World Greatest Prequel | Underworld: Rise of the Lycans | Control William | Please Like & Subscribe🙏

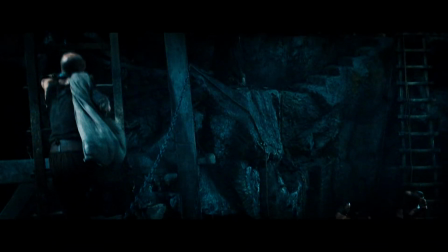There's people that work more closer to the script and the storytelling, so my way of telling the story would be very visual. It's always easier for me to do. On set, I had like about, like 6, 7, 8 little booklets. Every day I would sketch my shot. Sometimes it may be a little tough for designers to say, well, another designer's coming, so I made Dan.
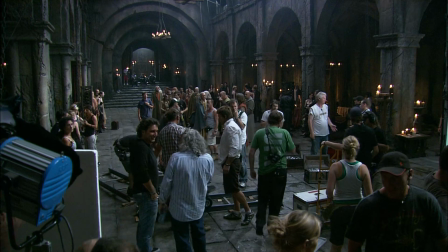And I loved the man right away, just for the man first. Dan had been an art director for Lord of the Rings and many other movies.
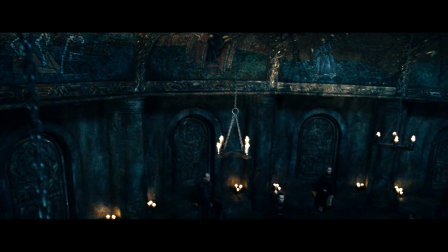I brought the stuff to Dan and said, Dan, this is kind of like, I want that, I want Romanesque, I want this.
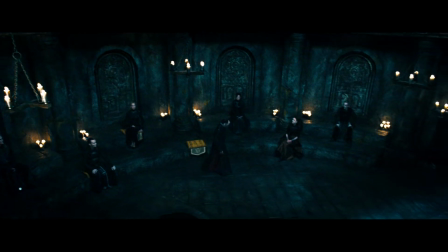Dan took all that with no problem, took off, and made this world 10 times better.
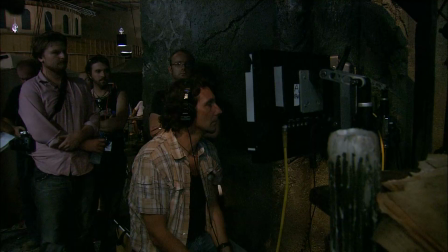One of the real bonuses of this job was working with a really visual director,
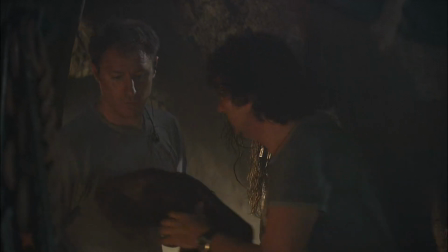someone with the background of production design, creature design.
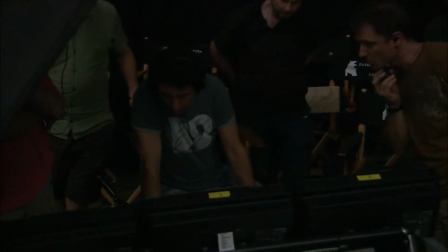He could see what he wanted, and it's always helpful, when you're building sets and designing sets,
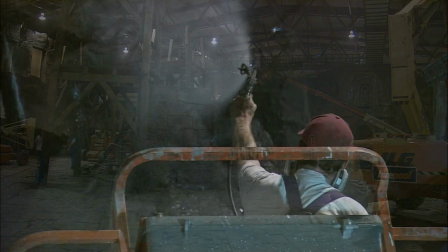and you want to see the set and to have the confidence that your director can actually see what's there is great.
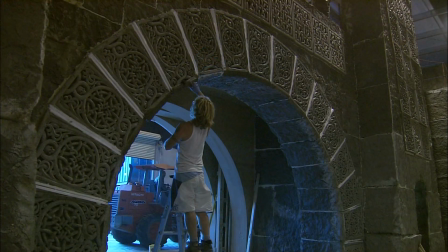The sets, the world tells you, in the first image of the movie, tells you the backstory.
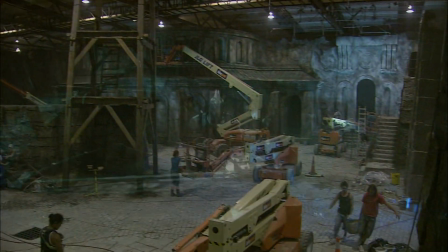There's many things that are going to be told through the sets, and the world's got its own look already. So I couldn't drift away too much.
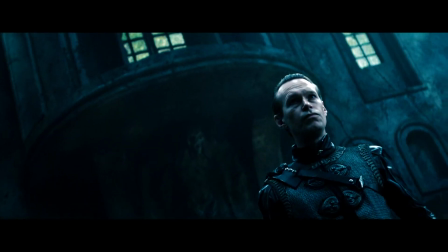But what I really wanted to do is to make sure that the world, architecturally speaking and location-wise, that the world felt, oh, we're definitely another time. I didn't want a Gothic-looking movie because he had been done with Lens so well. I said, we need to go to an earlier period.
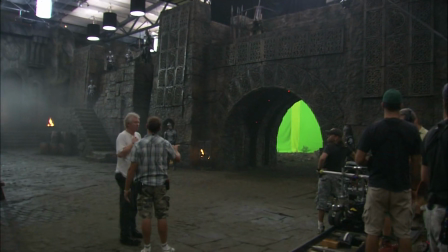The prior period to Gothic is actually Romanesque, Roman style.
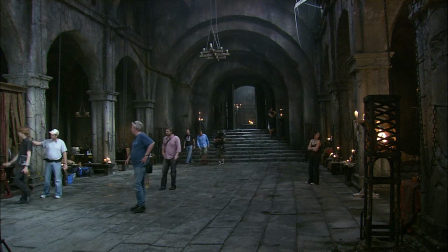It's very Byzantine.
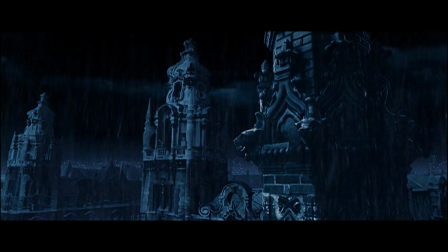Romanesque differ from the Gothic in the sense that Gothic is very ornate, very flowery, many things and gargoyle and things.
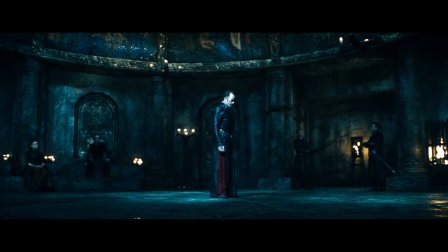And I wanted something that felt more like a mausoleum, something very stale, very, very dark and very minimalistic. And the major influences were
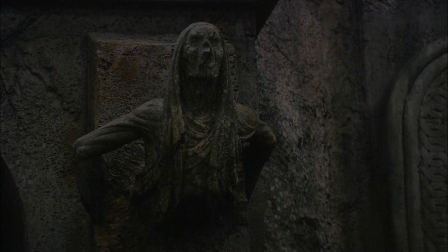Georgian stone architecture from the borders of Russia and a sort of Byzantine, Turkish influence. The 11th century is very much where that type of architecture is anchored, and the look of the movie is based on that.
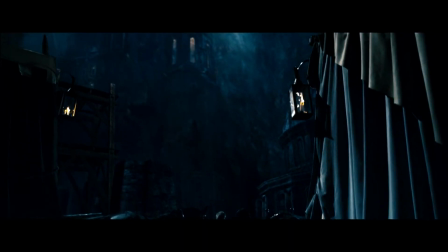However, an 11th century castle can still be remaining on the 12th century.
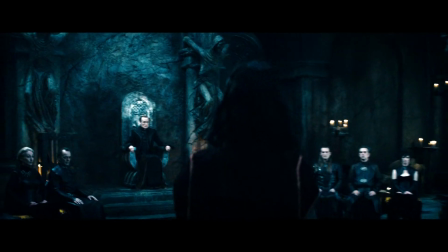The whole concept was to have this underground place where vampires were comfortable,
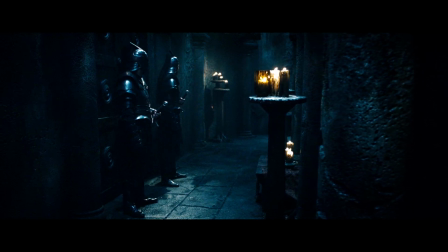and ideally on the wrong side of the mountain, so there was not too much sunlight getting in there.
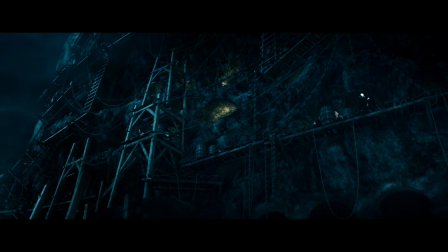All the basic
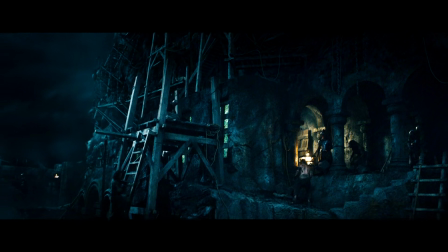monastery that was the original castle that Victor took over is actually in construction, and they're rebuilding it through the movie. So he allowed me to create a world that I like the look of without saying, it has to be a part of the period when the movie happened. And I always wanted to design a castle that seems to be carved out of the rock.
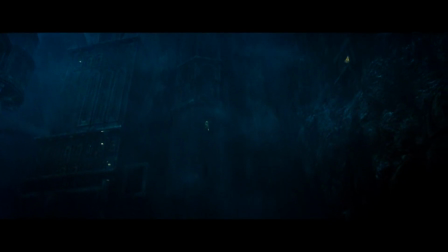This is a castle hewn out of living rock that's been taken over by the vampires and converted to their use.
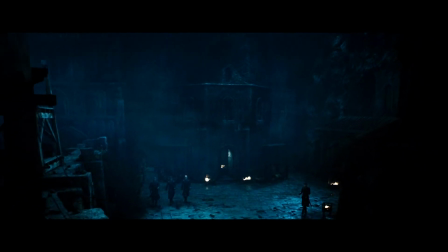And that conversion is still going on. So you have a reason to have slaves and a reason to be doing construction.
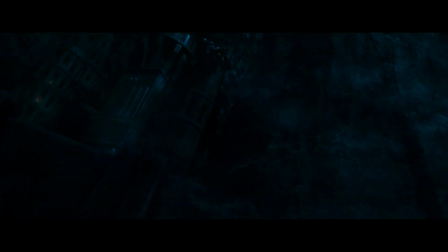Carving it into the rock like this tells the story that this is the kind of place a vampire would choose to live in.
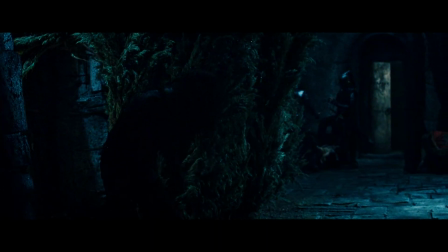It's made of thousands of corridors and things like that. It's all dark. There's wind.
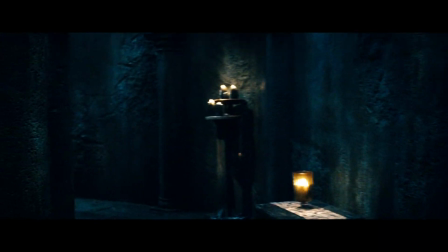The wind, for me, has been the single most important thing for the language of the vampires.
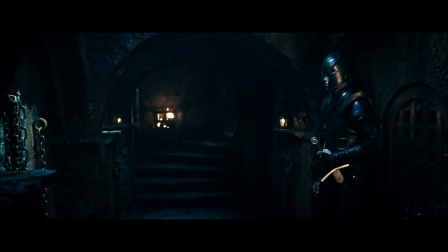Even inside, you hear the wind flying through the corridor. It expands the place. When you create a castle like this, and the castle should be like 500 feet tall,
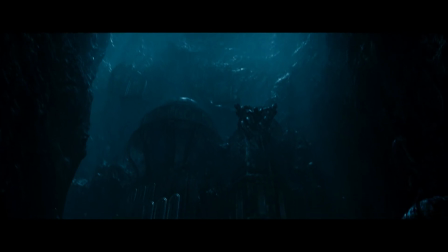and you're actually going to build just the bottom part of it, you got to make sure you're not putting yourself in a corner where you can never lift the camera because it's a visual effect.
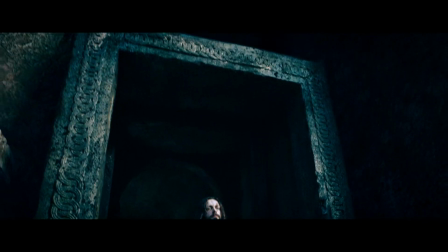So I say, I'm going to be clever. How many times I need to look up? We previewed every shot that I knew were happening in a castle.
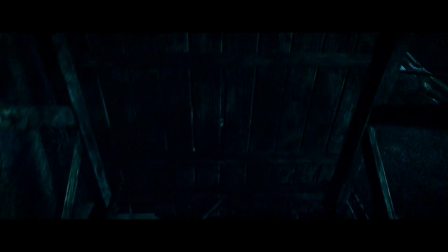I had to figure out what they were and just put them in the budget right away.
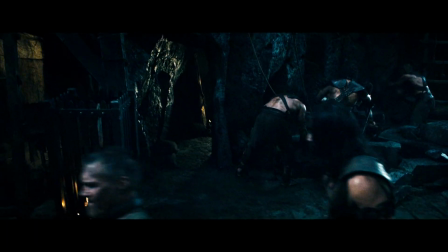The Lycans, to me, is like a world of earth, dirt, and drums, and things like this.
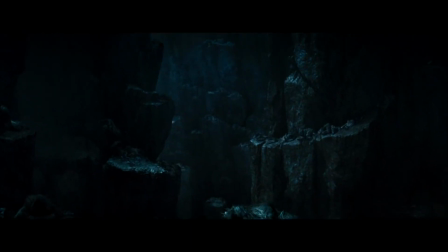Was more like the Lycan world. Lycans live in a forest, like animals. They live in caves. And we created that world finding some incredible forests and places in New Zealand.
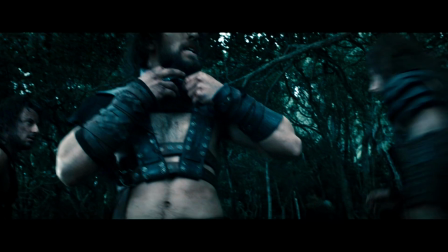I've never been outside the walls. Well, enjoy it while you can, Crystal, because soon enough we're going to have to fight our way back in.
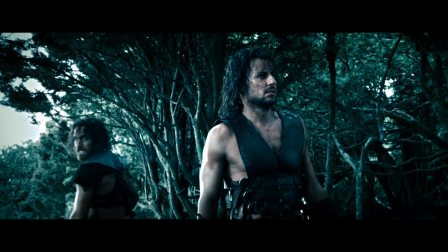We did not all make it out, and I will not leave our brothers to rot back there.
Woodhill Forest, beautiful, under the trees, all that moss. I mean, it was made for us. We made a few rocks to augment it.
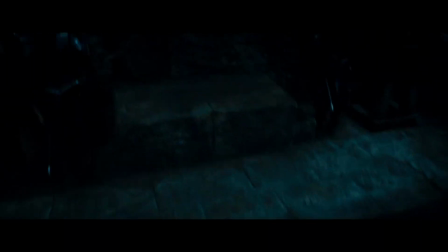Most of the movie is set up in the castle and what's the proximity outside the castle. And because, it's a world of slaves, so they're stuck into this castle as well.
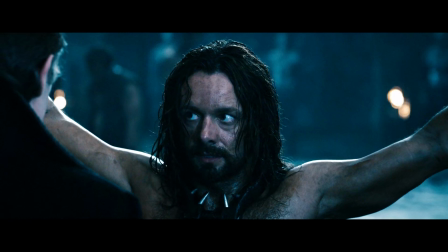I gave you your life. You gave me chains. I would have thought after all these years you would have known.
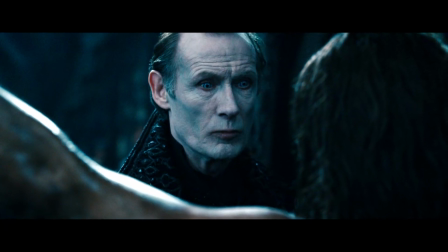You cannot have one without the other.
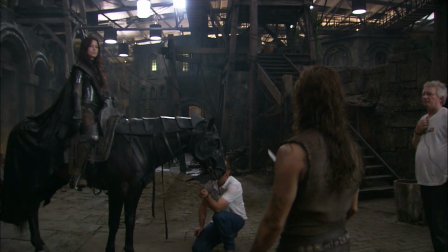The sets really had to bring out the origin of these people, what they're doing, what their beliefs are,
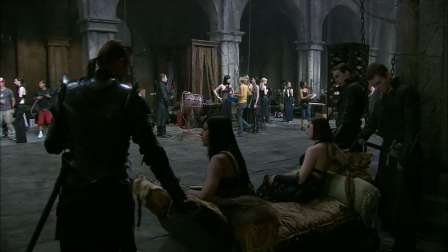the sort of decadence of their lifestyle, the coldness of their sort of surroundings,
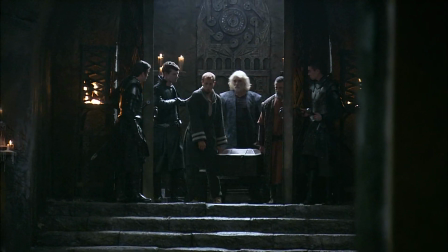and the sort of privation they could put up with as just part of their daily life. So the sets have played a big part in drawing out who is a vampire, what is a vampire.
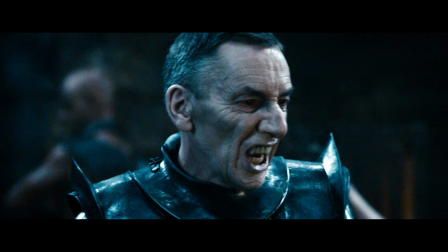Also, the Lycans.
I can! No, rest dog!
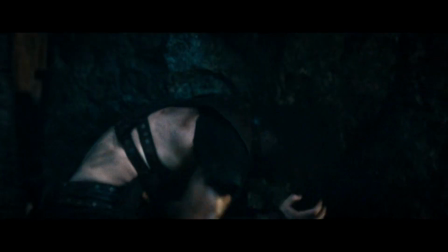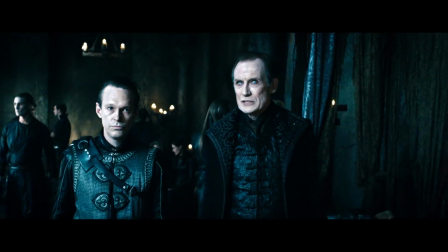Enough.
He allowed me to create a vision for what the characters were and where they were in their lifetime.
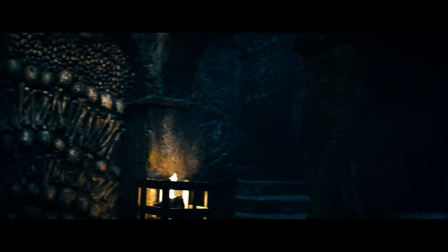We've used a lot of skulls, particularly the gateway to the castle.
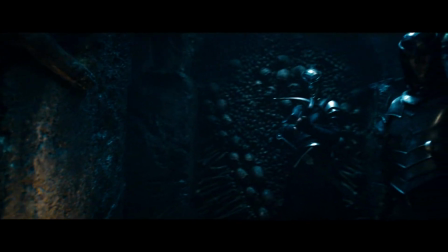It's, you know, from that period when people used to hammer the skulls of their enemies on spikes outside the door, and so we put them all over the gate so you could definitely see them. We also have the Corvinus symbol and a lot of chiseled
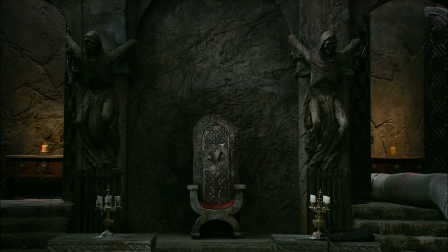detail that we largely referenced from the Russian, Georgian sort of area. And a lot of it sort of looks a bit like Celtic ropework.
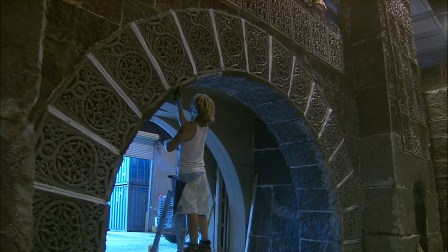The Celts and the Norwegians had this sort of, you call it ropework just because it's a never-ending rope that gets sort of woven together,
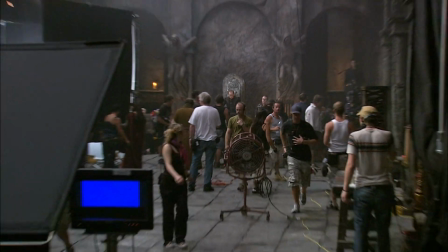and certainly was used as a symbol. It's a deep detail we like.
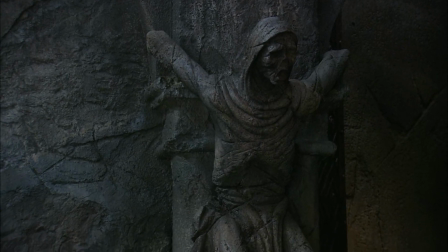There's a lot of statuaries and things where you see tortured statues everywhere. I've always kind of like human form that are twisted.
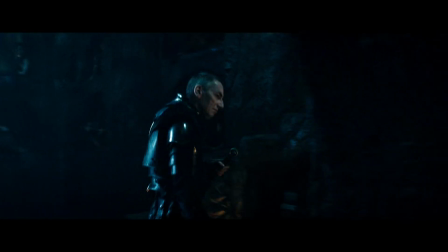Even the ornate elements, when there are some, they're always about tortured figures. We have so much happening in the castle.
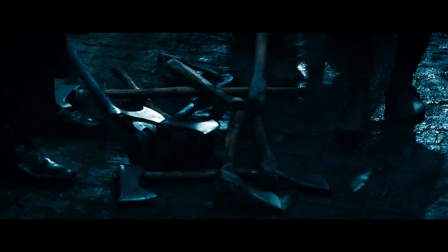We're doing Underworld. Underworld is about the world under. The Lycans work outside in a courtyard every day and in different kind of corridors.
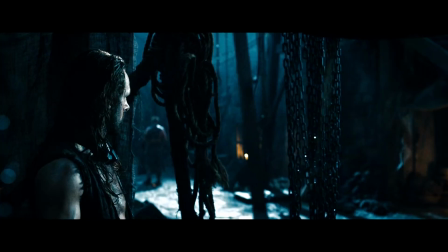At night, they're being brought back into the dungeon.
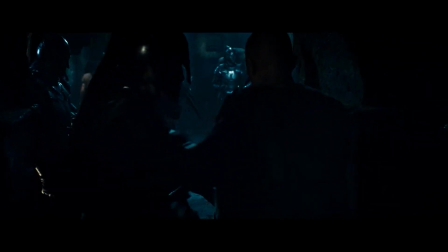There's a central room where the chaining, the Lycans happen, but most of it is like a big pipeline of corridor with cells everywhere. The challenge there is about suspending reality and getting people inside a shaft.
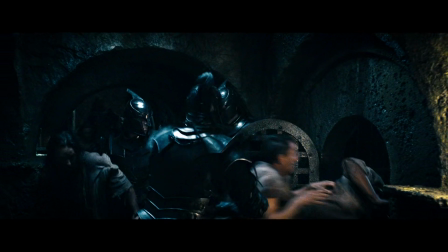Ceilings are very low. You want to feel like it's very oppressing. You do anything for those things to not be able to straighten up. They are packed in cages together. It's wet. Water became important there because I wanted every location to feel like different.
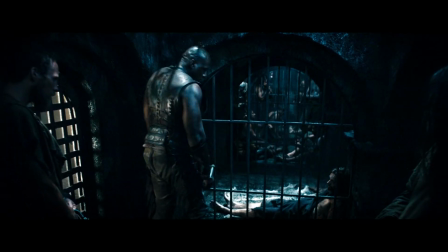And as much as the Grand Hall is about wind, this one still had wind because the wind circulated in the entire canyon, but the water became the element for the Lycans.
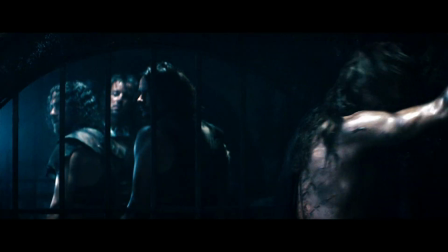We basically worked out the dungeon as a place where wherever you look, you see a corridor that leads to other cages, and it's a maze.
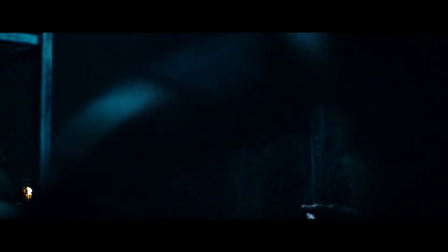So you can never quite find your way. There's a big escape in a movie at one point where those guys run around to find their way out, which is, to me, one of the most action-packed moments in the movie.
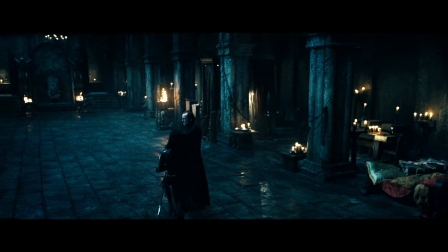The crypt is an essential item in Underworld because there's always a couple of the vampires, elders, that are sleeping when one is awake.
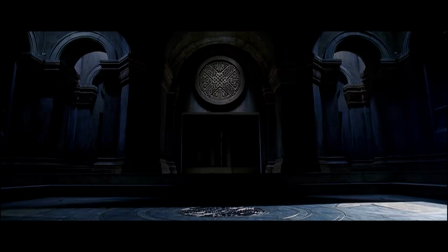This is the place where they reconvene and things. And you had that version in Underworld 1, which was a bit more modern, mixed with classic.
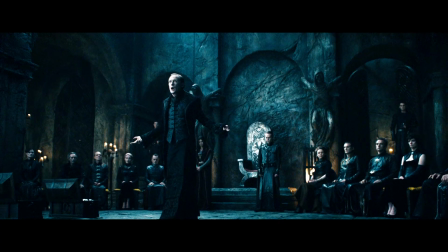Well, it was very well suited for this one. And Dan came up with an incredible look.
Now, would anyone else like to be heard?
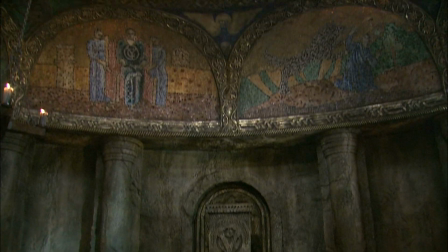We were able to do a mosaic and get some gold in there and get some real colour going.